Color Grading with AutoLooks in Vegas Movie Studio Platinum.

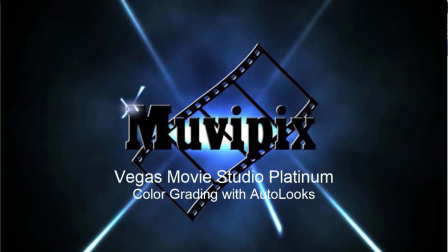0s
Hello, everybody. This is Steve Grizzetti, co-founder of MoviePicks.com and author of the MoviePicks.com Guide to Vegas Movie Studio Platinum.
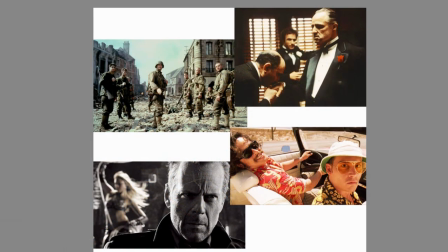6s
And here we are looking at screen captures from four very distinct films. Now, these films are distinct not just because of their narratives and because they're great films, but there's a unique look to each one of these films also.
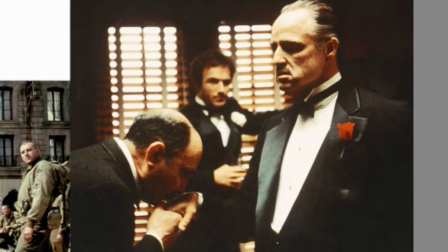20s
In the upper right-hand corner is The Godfather. Godfather had some unusual lighting. Quite often they would light from directly above to give everything kind of a ghostly look. But there's also a yellow, sort of brownish tone to the image.
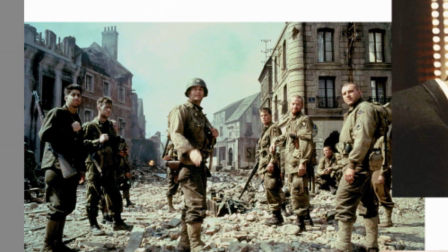36s
You look to the left of that, and you see the scene from Saving Private Ryan, where a lot of the color is washed out, and there is sort of a greenish tint to everything.
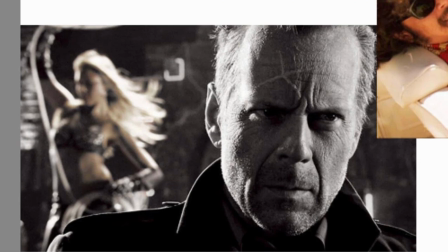46s
Lower left, a very unusual film, Sin City. This film was shot, and then in post-production, they gave it almost a graphic novel look to it by making it black and white with some spots of color in it also, but a very distinct look to it.
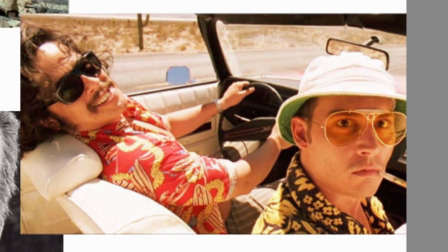62s
And then to the right, Fear and Loathing in Las Vegas, a movie that has some very kind of psychedelic imagery to it, but a unique look.
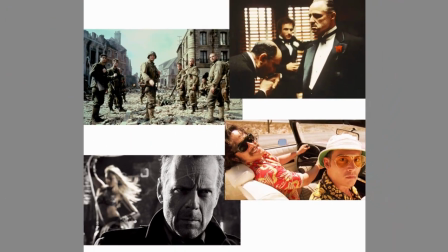69s
And you notice out in the desert, it's got kind of a golden, bright look to it. These are all films that are affected by something called color grading.
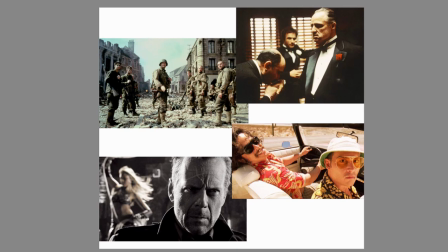78s
Now, color grading is what makes movies look like movies. It gives them a unique look, gives them a unique tone. It communicates on a psychological level, and there's an art to color grading. In fact, in this era of digital filmmaking, digital editing, it affects virtually every film. And giving a film a unique look, a unique color scheme,
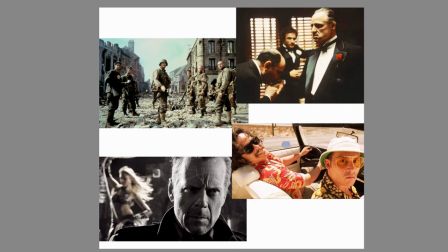97s
a unique tone is really part of the key to affecting the entire tone and mood of the movie.
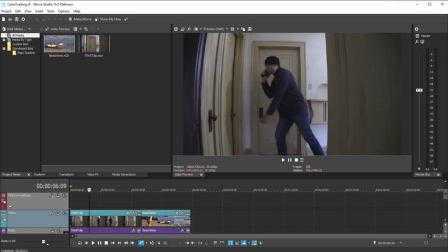104s
That said, here we are in Vegas Movie Studio Platinum, and we have a couple of clips.
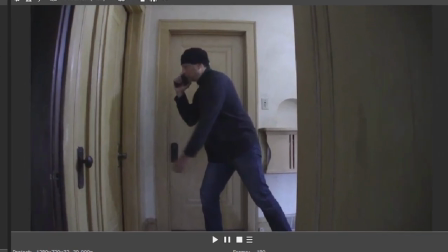110s
We have this clip of a man kicking down the door
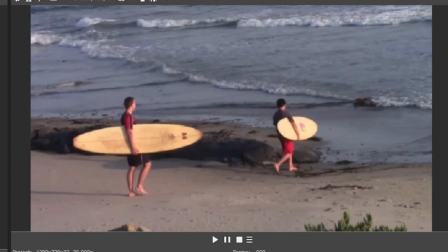115s
of an apartment, and then we also have some people out on the beach. One of these is indoor lighting, one of these is outdoor lighting.
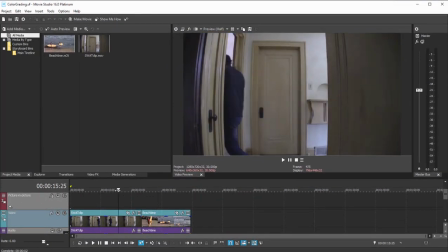122s
Both of these we can affect the color grading of. We can change the mood of the scene very simply here in Vegas Movie Studio.
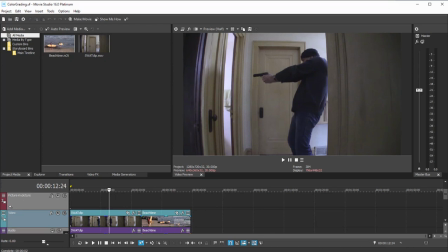131s
There are more high-level ways to do this also, but there is a simple tool called AutoLooks that allows you to change the tone or the color grade of your video very, very simply with some presets.
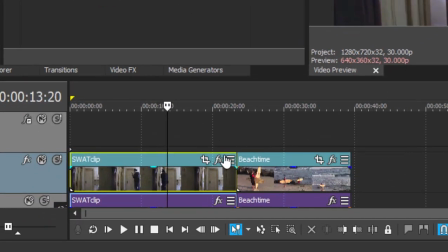144s
To get to AutoLooks for a particular event on our timeline, we're just going to select the event and then click on the FX button here in the upper right-hand corner of the clip or the event,
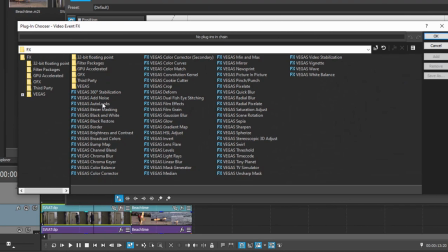152s
and we're going to select AutoLooks. There we go.
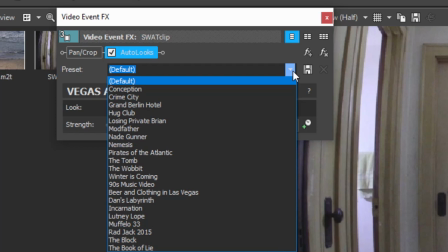156s
AutoLooks comes with a number of presets, and you can tell by looking at those presets that they're actually references to movies, right? Conception is a reference to the movie Inception. Some of these are kind of puns, right? Crime City is Sin City. Grand Berlin Hotel is probably the Grand Budapest Hotel. Hug Club is Fight Club.
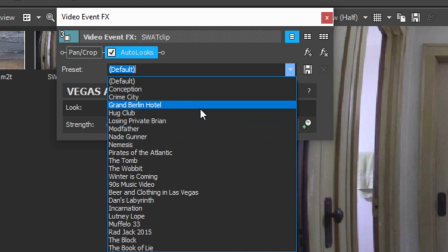176s
And by simply selecting any of these presets, you can change the entire tone of the scene.
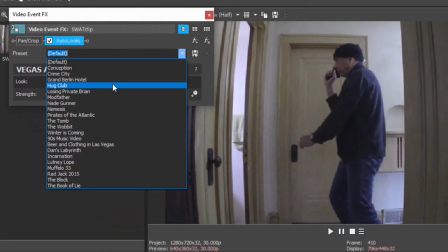181s
So take a look at the picture over there. I'm just going to apply, for instance, Fight Club or Hug Club to it.
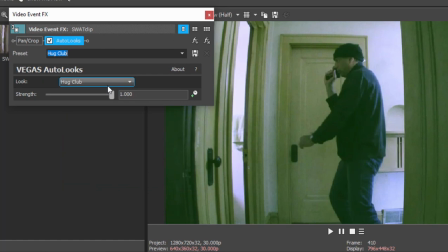186s
And you notice it's got a greener kind of that Fight Club kind of haunting look to it.
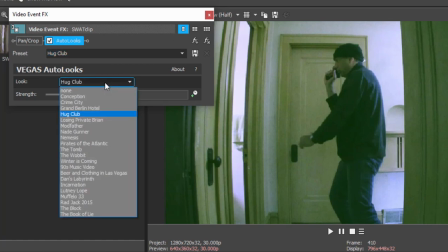192s
The tone of the entire scene is different, right? We'll go down here to The Block, which is a reference to the movie The Rock, I believe.
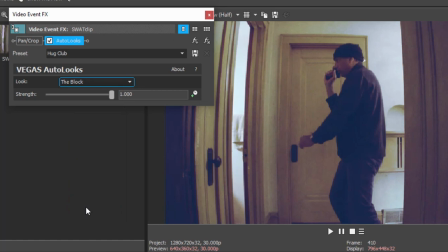201s
And there you can see a lot more reddish brought in there, but there's still kind of a surrealistic look to it.
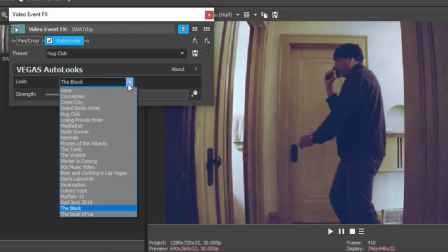207s
We'll try one more. By the way, you can choose the presets either here under Look or here under the preset menu.
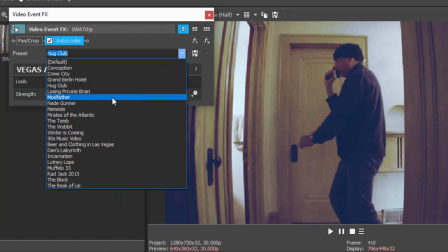214s
You get the same results. How about Modfather? That's a reference, of course, to Godfather, and there's that brown tone.
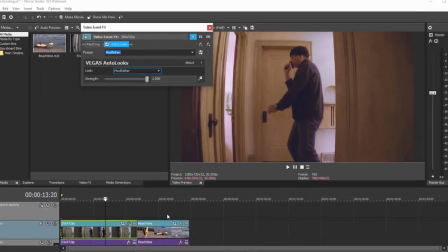221s
Now, it may not show so obviously here in indoor lighting, so let's choose our other clip here, our beach scene.
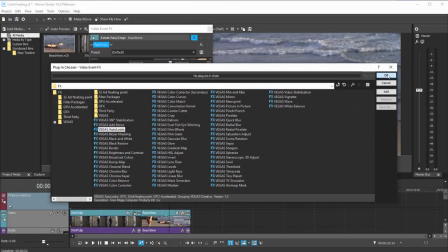228s
And once again, I'm going to apply AutoLooks to it. And here in AutoLooks, you're going to see some pretty dramatic.
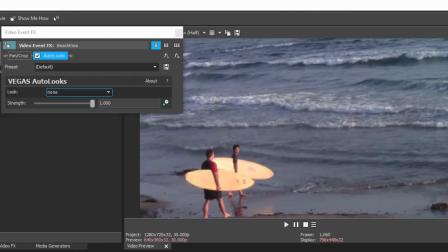236s
Let's get a nice wide shot here. There we go. Things are a little wider here. Let's try a couple of these.